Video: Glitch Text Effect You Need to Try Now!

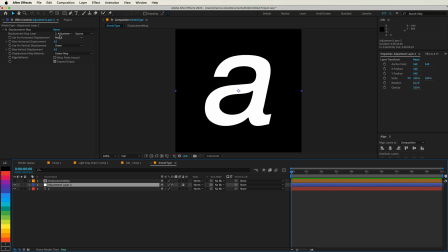4:09 Return to the adjustment layer, and in the Displacement Map effect controls, set the Displacement Map layer to our precomp, and change the Use for Horizontal Displacement to Luminance, which means it will use the brightness values of our gradient.
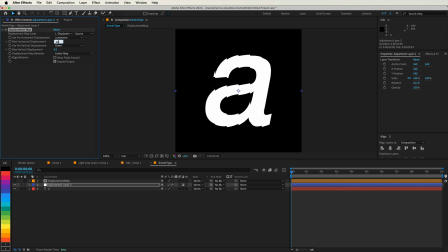4:23 Set the Max Horizontal Displacement to 40, ensuring the distortion is noticeable, but not overwhelming. Set Use for Vertical Displacement to Off, since we only want horizontal movement. Now for the moment of truth, preview your composition by pressing the spacebar.
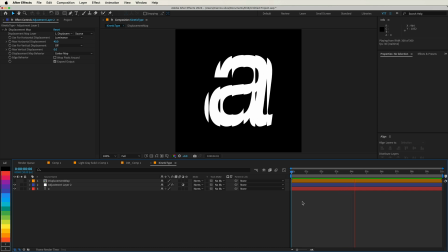4:37 You should see the letter A subtly distorting horizontally, creating that glitch-like effect we described earlier. The movement adds energy and a modern touch to the otherwise static text. And there you have it, a dynamic kinetic typography animation that brings your text to life with energy and style. you've learned how to use displacement maps,
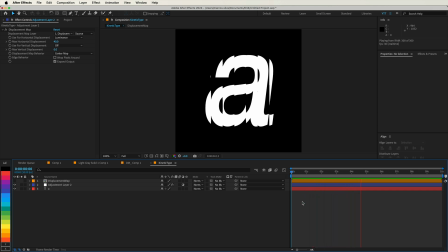4:56 adjustment layers, and keyframe animations to create a captivating effect. If you enjoyed this tutorial and want to dive deeper, check out my other kinetic type videos. Thank you so much for joining me today. If you found this tutorial helpful, please give it a thumbs up and consider subscribing for more content like this.
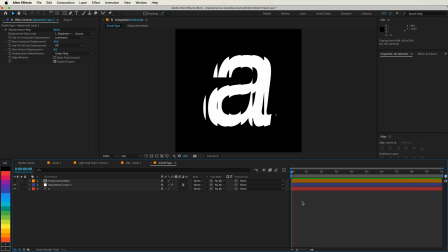5:13 And don't forget, I'd love to see what you create, so feel free to share your animations on social media and tag me. I might even feature your work in a future video. Keep experimenting, keep creating, and I'll see you in the next tutorial. And that's it.
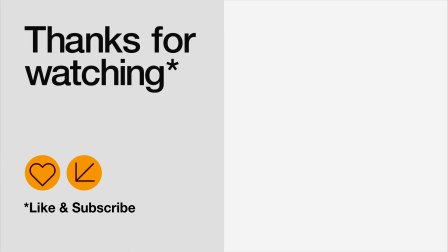5:27 Thank you so much for watching. Have a great day, a great life, and I will see you in the next one. Cheers. Bye-bye.